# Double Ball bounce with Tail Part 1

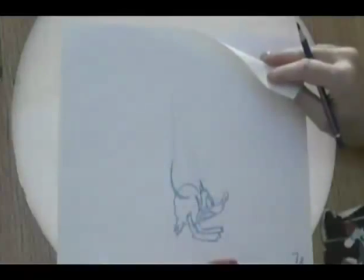745s
So now it looks like this part here is still coming down, the tip is still coming down, but the shoulder is stopped.
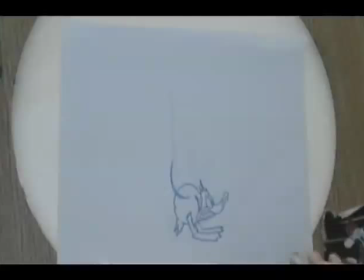755s
So here's where we're into our definition of what is overlapping action. Not everything happens at the same time. Okay. Now this is also a form of what's called secondary action. It's happening secondary to the primary action.
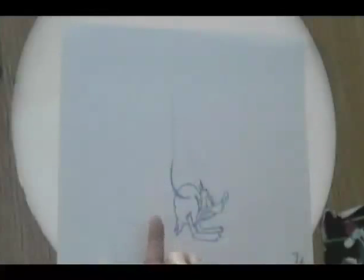770s
So this is actually tertiary action, if you want to call it, because our primary action is the first ball, our secondary action is the second ball in his chest, and the third part is this part here.
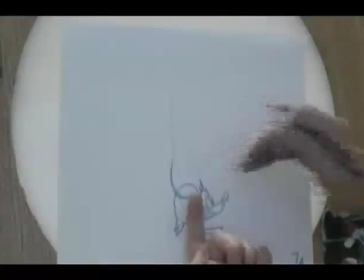784s
So while the bottom ball is going up, the second ball is also going up, but it's being compressed down,
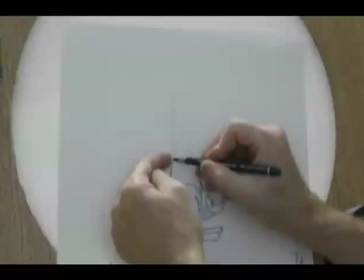789s
the top part, the tip of the finger on his wing, is still on its way down.
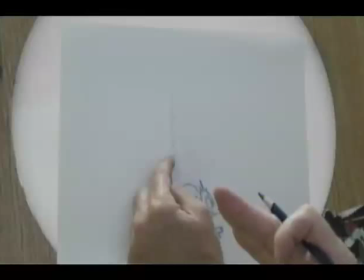794s
Right?
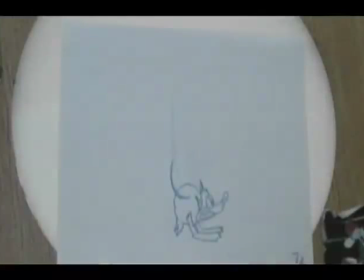795s
So everything else is starting to go back up again, but the tip of the finger is still coming down, and we're going to continue to make it come down, even while everything else continues to go up.
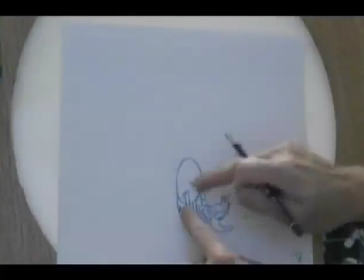804s
So in your next drawing, number 8, which is now the middle ball, or the bottom ball was on its way halfway back up again.
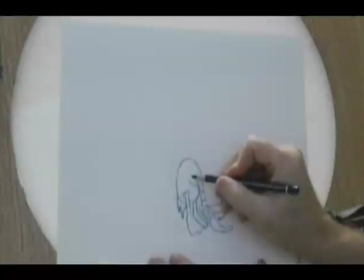814s
Here's where my shoulder is now going to be here, in this position.
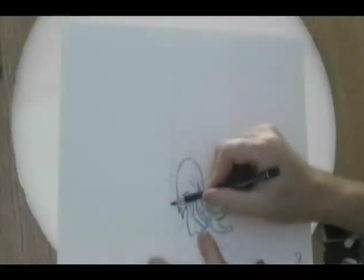820s
So what I'm going to do is I'm going to follow my line of action, my path of action coming down through here, and I'm going to bend this part of the arm so it's pulling down in this direction here,
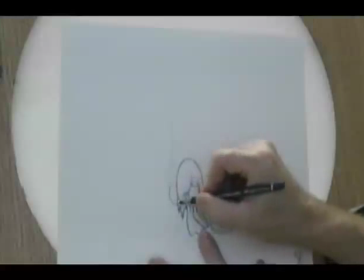828s
but flip the hand so it's curling back up.
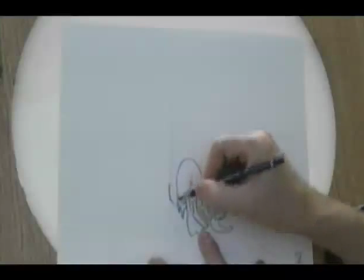833s
So this part here, the tip of the finger, is still on its way down, while this part, the shoulder,
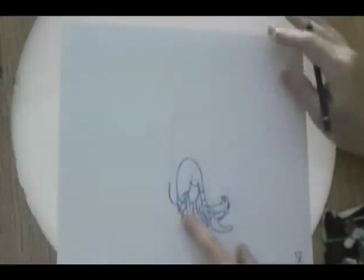840s
and here, is on its way back up again, so it gets a curling action like this.
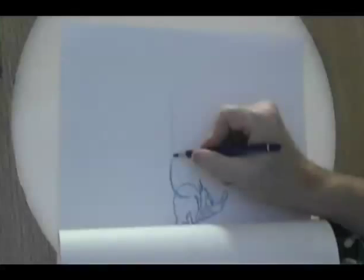850s
So if we consider the different parts of the arm here, this is the shoulder,
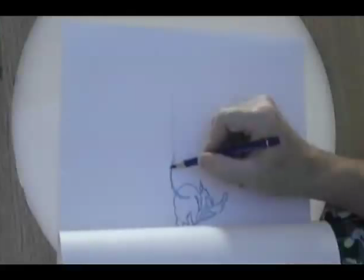854s
we could say this point right here is the elbow, this point here would be the wrist, and this point here would be the fingertip.
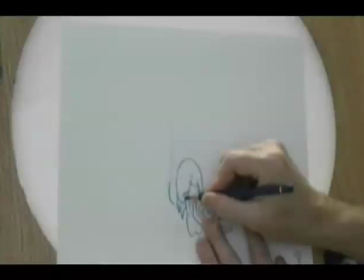860s
So in this one here, there's my shoulder, here's my elbow, here's my wrist, and here's my fingertip.
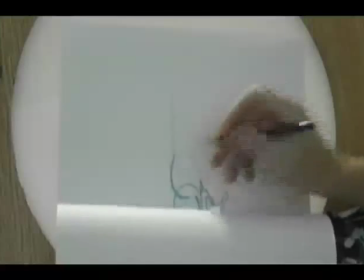867s
So in this drawing here, my elbow is here, still up. Now it's looped and it's coming back up again.
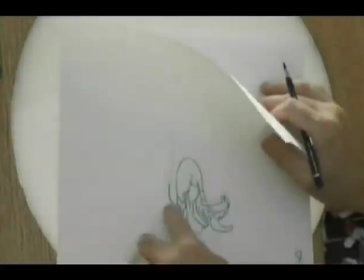874s
So on that previous one, it was going down, now it's going up. The wrist is still going down and the fingertips are still going down.
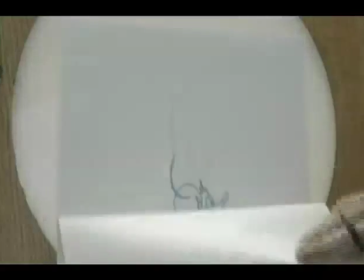880s
So elbow and shoulders are going up, wrist and fingertip are going down. So again, the overlapping action element to it.
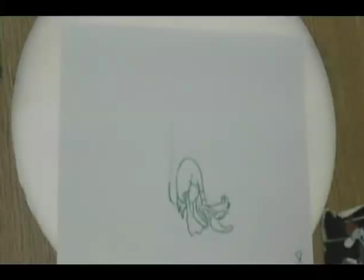889s
Now when I go to my number 9 drawing,
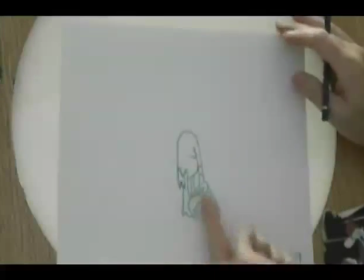895s
Everything's going up, including the head now. Head's going up.
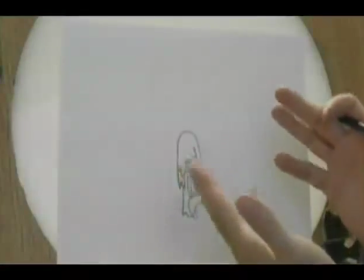898s
I find my connection point for the shoulder, but I also have to consider, again, what are the physics, the effects that are taking place on the body?
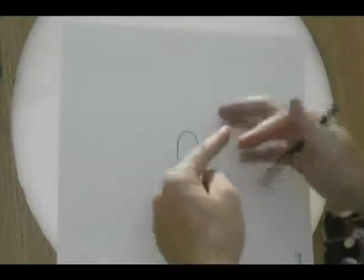906s
So we know that the shoulders are basically set up like this.
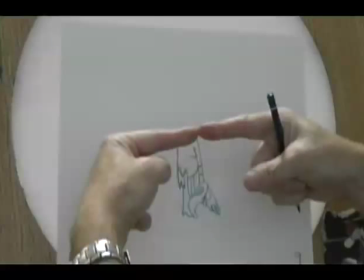910s
You've got the center of your chest, where your clavicles meet, right here, okay, right at the base of your neck.
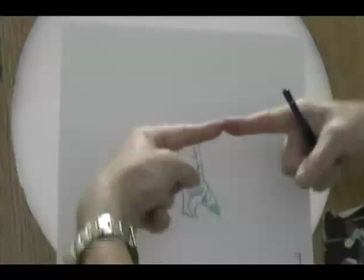917s
That's a point where my two fingers meet. Then we've got our clavicles that are basically these little wings that go out like this.
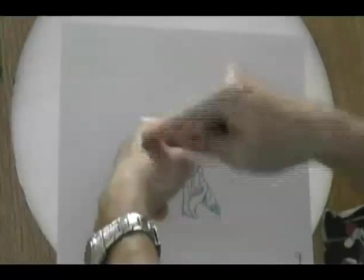924s
And then there's the shoulder point, and then down to your wrist, or elbow and wrist, okay?
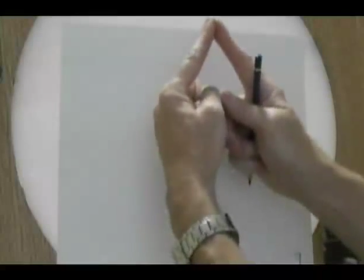930s
So when your character is gonna bounce back up like this, we're gonna get this pull in the clavicle that's gonna cause the shoulders to drop down.
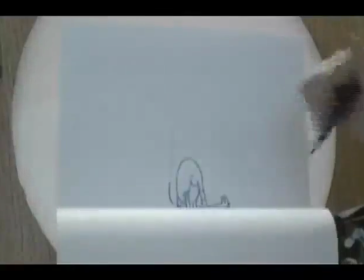937s
So if I look at the shoulders and where I place them on this one here,
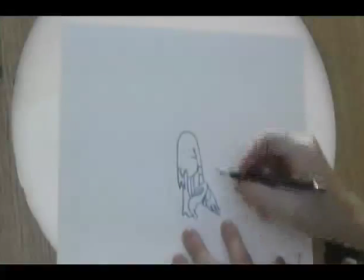941s
I could pull those shoulders down further on the character's body here to get more of a sense of pull.
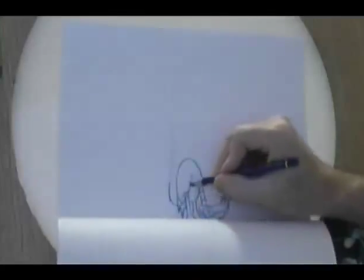947s
So I'm looking for my line of action that I've created through here on the way back up again to where the shoulder is, and it's being pulled back up here.
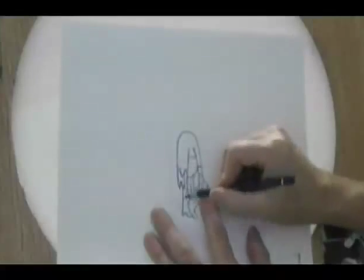954s
So I follow that line of action down,
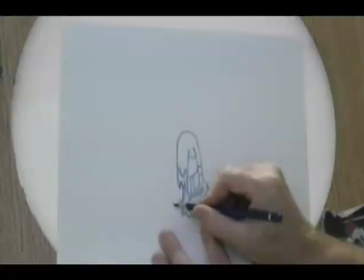959s
and I'm going to curl just a little bit of the fingertips here, like this.
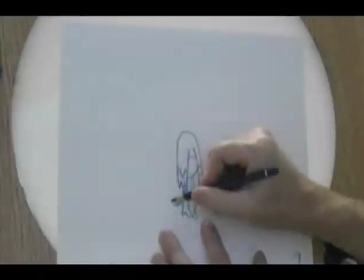965s
So I'm continuing that overlapping action where this part of the fingertip right here, I could push a little bit further,
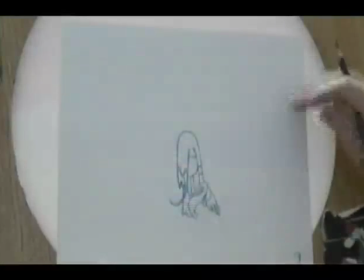971s
is still on its way down, while everything else, the wrist, the elbow, and the shoulder,
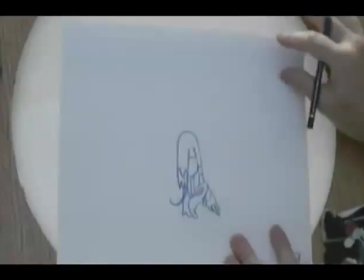977s
shoulder, elbow, wrist, are all now on their way back up again. So I'm getting a cascading action effect.
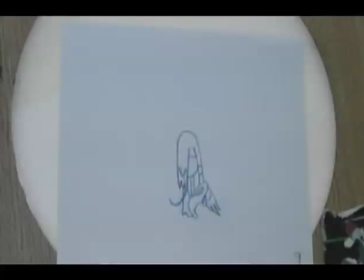985s
And it's just another term for overlapping action. Not everything's happening at the same time.
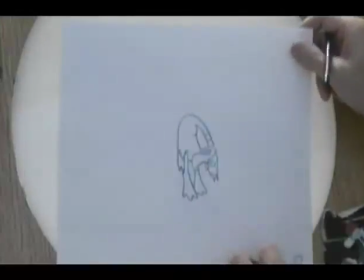991s
Not everything goes in the same direction at the same time.
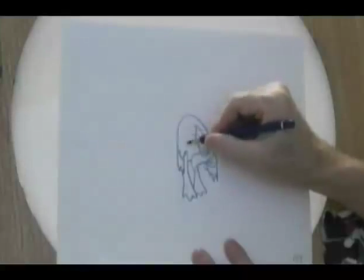993s
So now when my character comes into this position here, here's where I can reverse the curve on the arm,
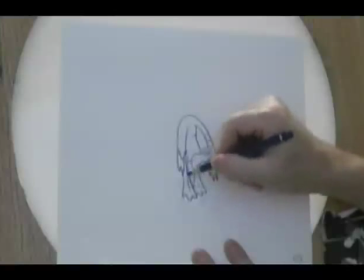1003s
like this, and I could do one of two different things
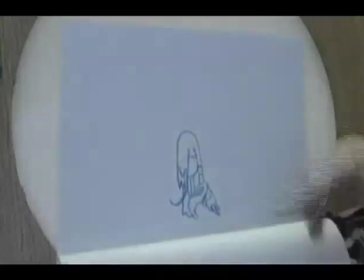1010s
depending on how I want this to happen. The tip of the finger on this drawing here is out here, so eventually it's going to come back up.
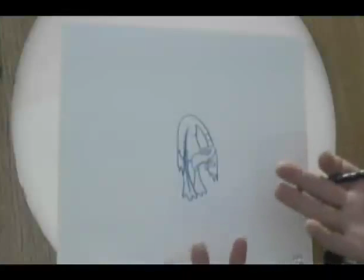1019s
Now, because of the nature of the character, it's a bird and he's got wings, so if I want to,
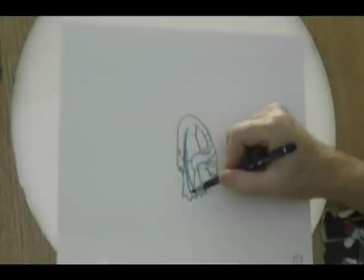1026s
what I could do is I could continue this curve going out this way to create a crack whip type feel where the fingers go snap on that end,
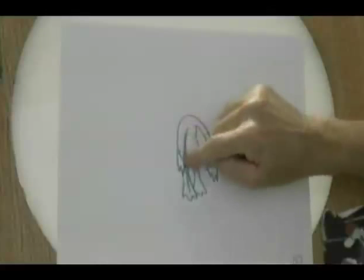1034s
and then they pull up. Or what I could do is I could form a figure S here and just curve this line
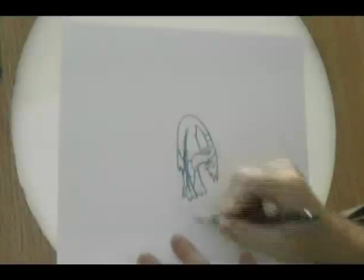1040s
down this direction here to take the snap away at this point and make it more soft.
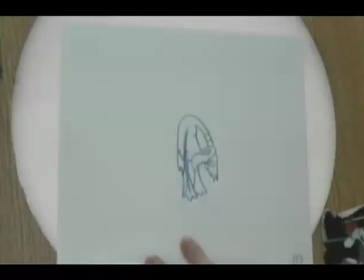1046s
It just depends on how you want the effect to go. Okay?
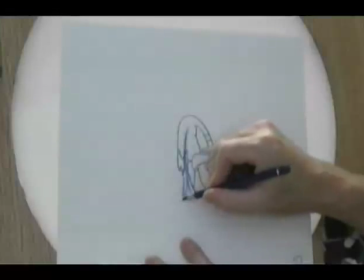1051s
So if you want to, you can follow your path of action from where you had it previously like this, or just do a little snap and make it curve in that direction.
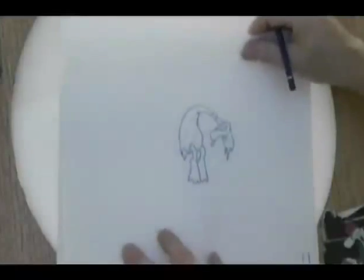1059s
I'll leave that up to you. So number 11 now is coming up into my high point.
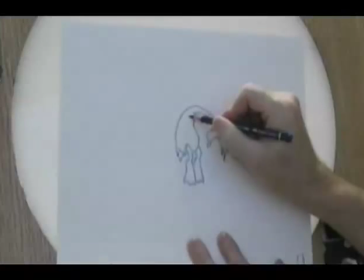1065s
Here's where my arms are going to start to relax a little bit. So I'm going to find my shoulder, start to raise the shoulder up a little bit higher.
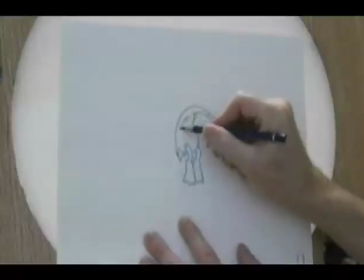1071s
So this is just a connection point. And I'm going to start to release the energy here on my arm, pulling it out in this direction here.
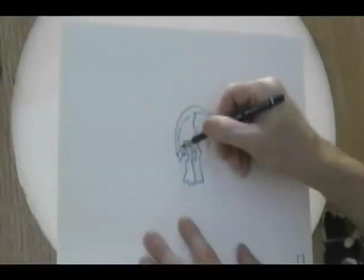1078s
So I want my curve to come like this.
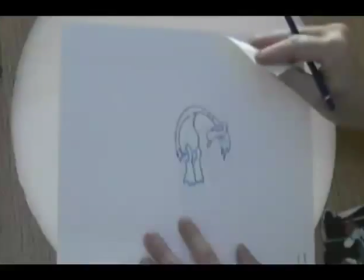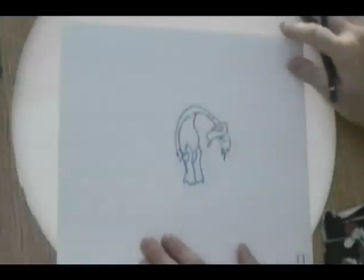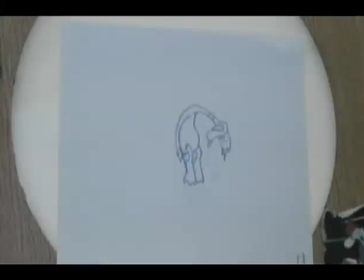1091s
Okay. Pulling it up. And then I go to number 1, which is now my high point, my key drawing for the bottom ball.
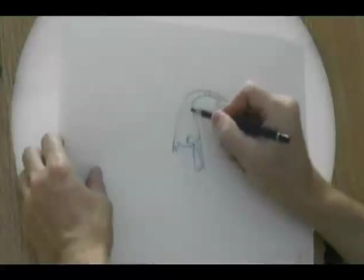1101s
So again, I'm going to take my shoulder, and I actually drew a little oval there from the original drawing to figure out where it was going to be.
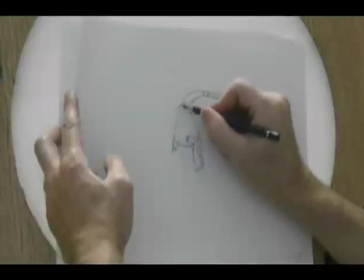1108s
So I'm going to continue to release the energy now on the arm here and start to bowl the arm out.
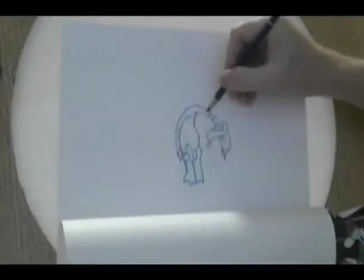1115s
And I don't know if you're noticing, but it's very similar to what I did with the neck and the third ball of the head here.
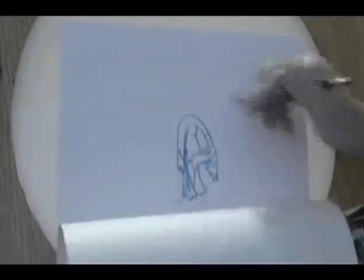1121s
The actions are pretty much the same. See how there's the drag there, the drag being pulled down.
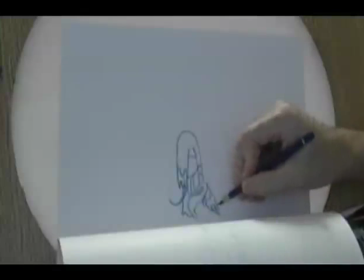1128s
This one here, how it comes down like this, and there's that curvature that's going here, which is the same as the curvature that's going there, just in the opposite direction.
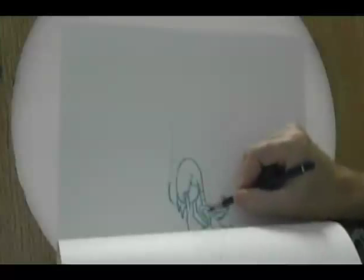1136s
Back up on this one, see the curvature here, and the curvature here. See the same lines of action running through it.
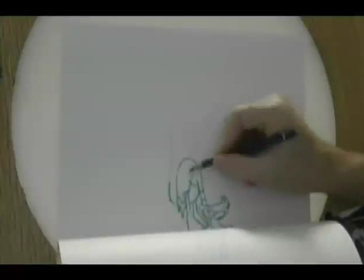1144s
So what I did with this one here, I'm doing basically the same thing on the opposite side.
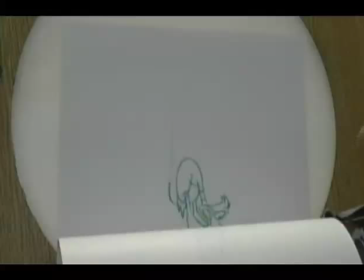1148s
It's just I have to change it ever so slightly to reflect what that part of the body is,
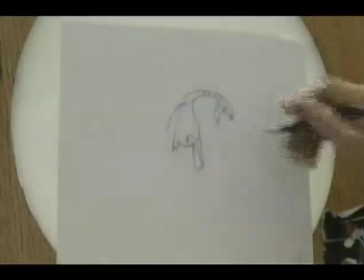1153s
because the head is not necessarily going to act the same way as the arms and the fingers are. So I'm starting to release that energy, pull the arm out like this,
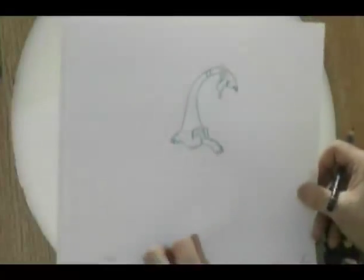1164s
and then go to my number 2 drawing, where once again everything's starting to come down except for the shoulder.
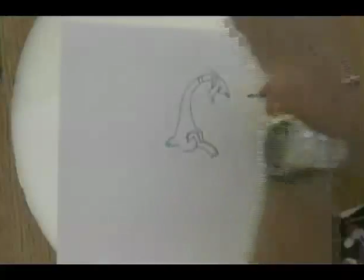1170s
Remember, I locked the shoulder out here, and in your case you may have put the pin in the top of that second ball and made it hold at that position.
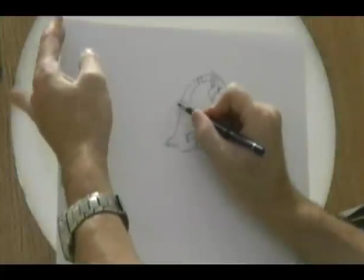1177s
So this part here has locked out on me, but I'm going to start to open it even more out here.
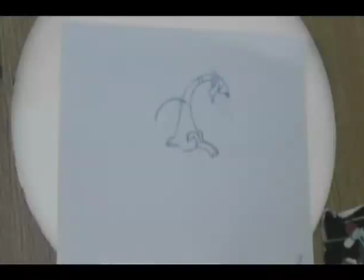1188s
So it comes to that position. And now in this next drawing, number 3, I think this is, I can't remember what I did here.
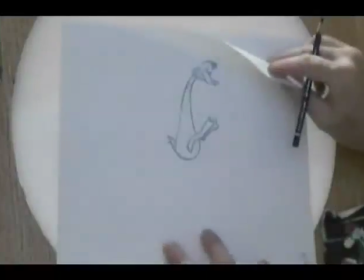1196s
I think I did drop the shoulder just slightly here. Yep. See, it's dropping just slightly.
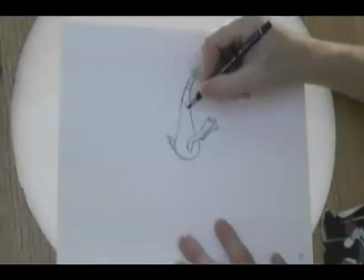1203s
So therefore, I'm going to have this part go down a little bit, continue my elbow up.
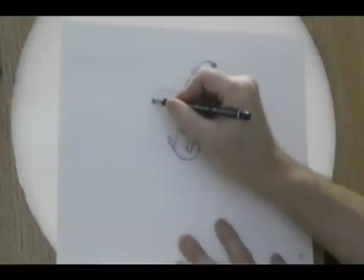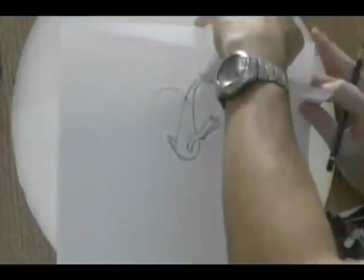1216s
So it's got this type of an action here. So if I take and do a stack roll where I put each drawing in between each of my fingers here,
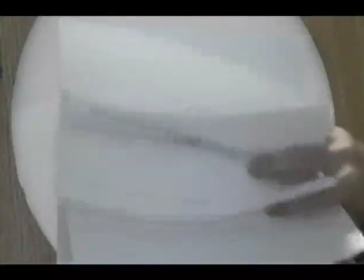1223s
I can see the sequence of events on those last five drawings to see whether or not it's doing what I want it to do.